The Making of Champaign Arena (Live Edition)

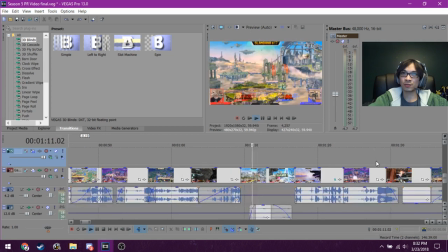(16:33)
But there's a part specifically. So, like, here, the theme or the highlight, the two players being highlighted right now are Thor and Wasabi.
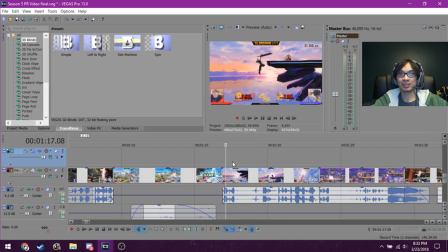(16:42)
One of the cool things, I think, is that sometimes you just don't know whose clip it's going to be. And I think some of that anticipation makes for some very interesting interaction with like the viewer and actually watching it.
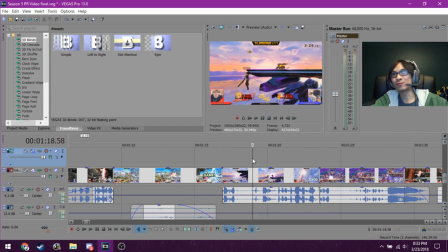(17:00)
So from here, you very well might expect a Thor clip, even though this is a Wasabi clip.
That's not good. That's a stop.
But you don't know until it actually happens, which I think is very cool. It was never that intended way, like when I first started this, but it ended up happening a lot more often than I expected it to.
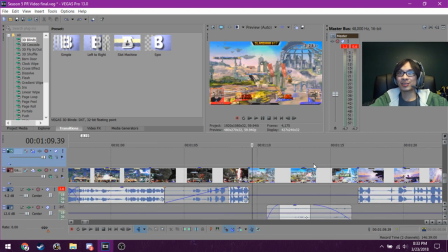(17:21)
Also, this is something I wanted to bring to attention.
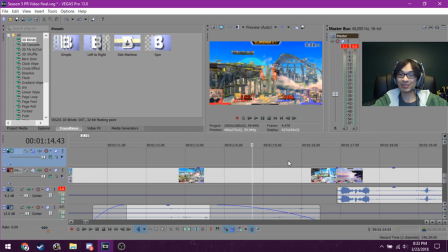(17:23)
This was something that I don't think a single person noticed, but this was something I actually spent a bit of time on.
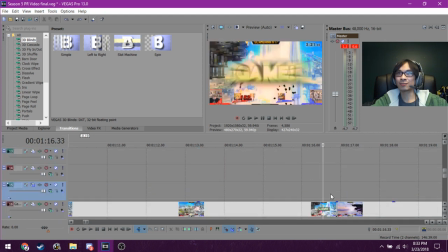(17:32)
I actually don't think it ended up getting edited the way I wanted it to.
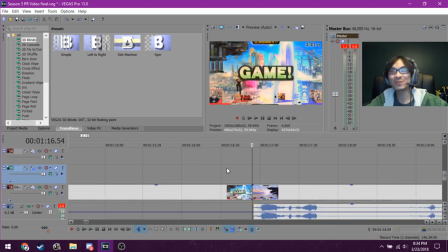(17:37)
Oh, I did. Okay, so it happened so fast, but nobody noticed because it happened so fast. So I did this really small thing, and this was mostly because I had fun with it. But Thor right here, he immediately climb hazards.
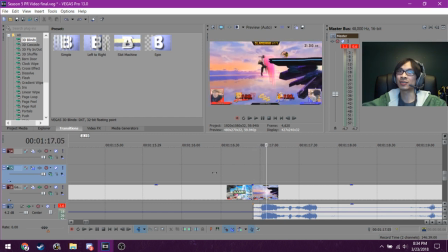(17:54)
And I zoomed in so that your eye sort of catches that climb hazard and goes perfectly to the next scene.
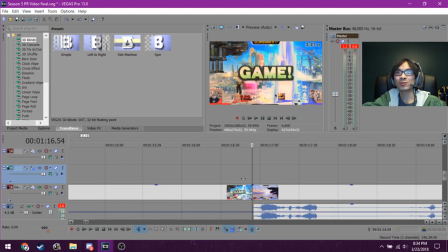(18:01)
It looked a lot smoother, I think, in draft. Yeah, I don't think it actually. I think I actually accidentally removed the edit.
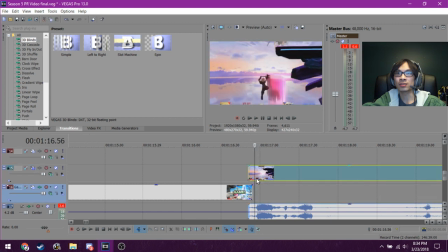(18:12)
It was supposed to be like on top, sort of like this, so that it timed itself better. Something like that.
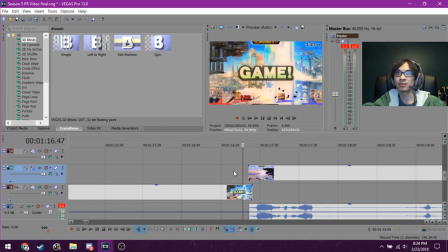(18:22)
But yeah, I tried to time the rise of the climb hazard so that your eyes continuously kept following what was going on.
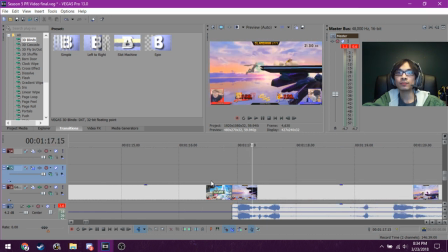Small attention to detail.
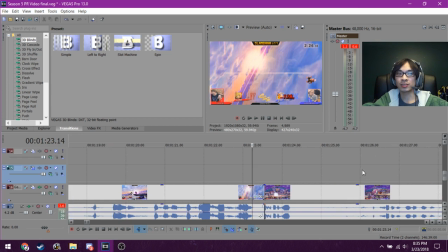(18:39)
Very subconsciously noticed, I guess, for most people. Not really something important, but I like to put time into small things like that because they, I feel like,
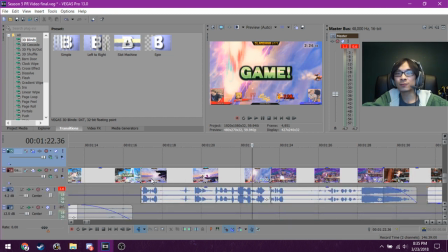(18:53)
there are ways for me to have fun with the video, but I feel like sometimes
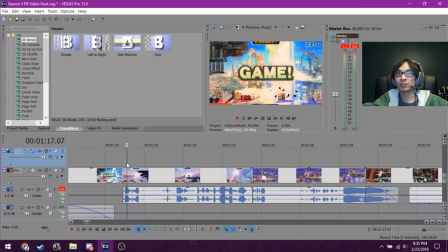(18:59)
the best editing tricks are the ones that are unnoticed.
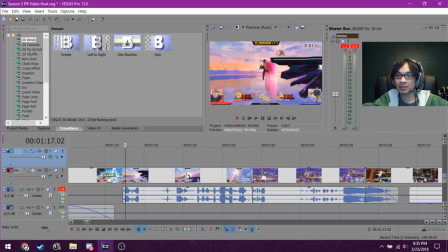Yeah, it's a lot harder for people who don't actively like follow us to understand what's going on, but that was a risk I was willing to take. This would not have worked nearly as perfectly if, let's say, there was a dual main character, dual main player,
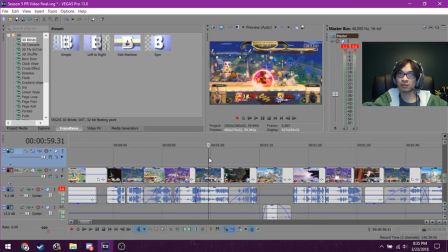(19:29)
like Wasabi, Diddy, DK. That was a lot of confusion, I'd say, for somebody who didn't know Wasabi. But for us, it's a lot easier.
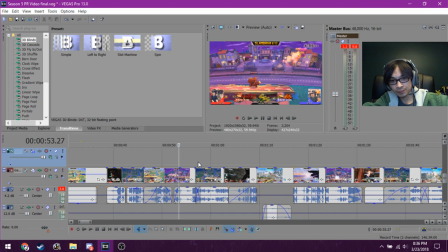(19:46)
Ultimately, I decided that it was okay. I don't know if I'd do it again.
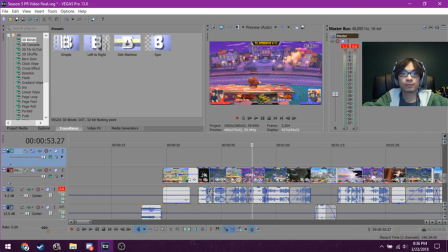But I think it ended up working okay. Just okay. I like to keep clips as cohesive as possible.
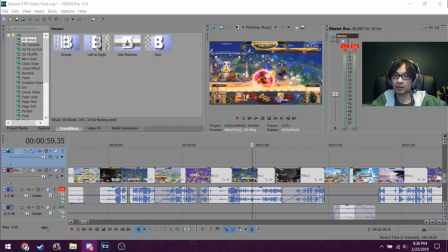(20:09)
And this was writing on that line of, I might want to change it up a bit.
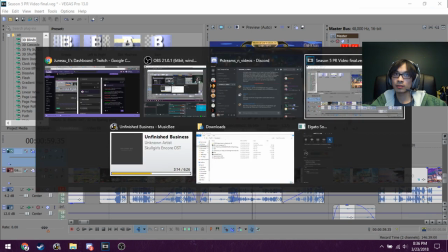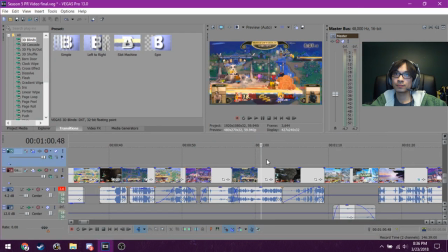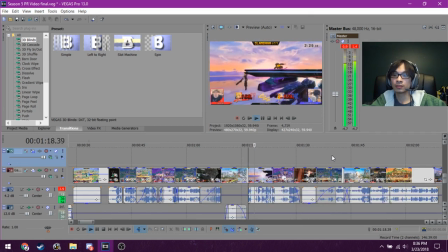(20:26)
Okay, moving on. What?
Oh no, that's not good.
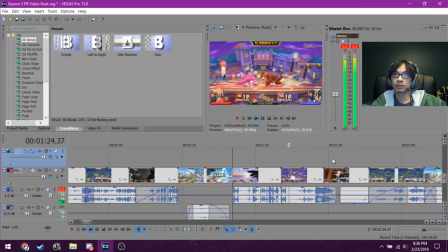(20:31) That's a stop. Oh, the up tilt! That's a good strat. Second hit, third hit, fourth hit.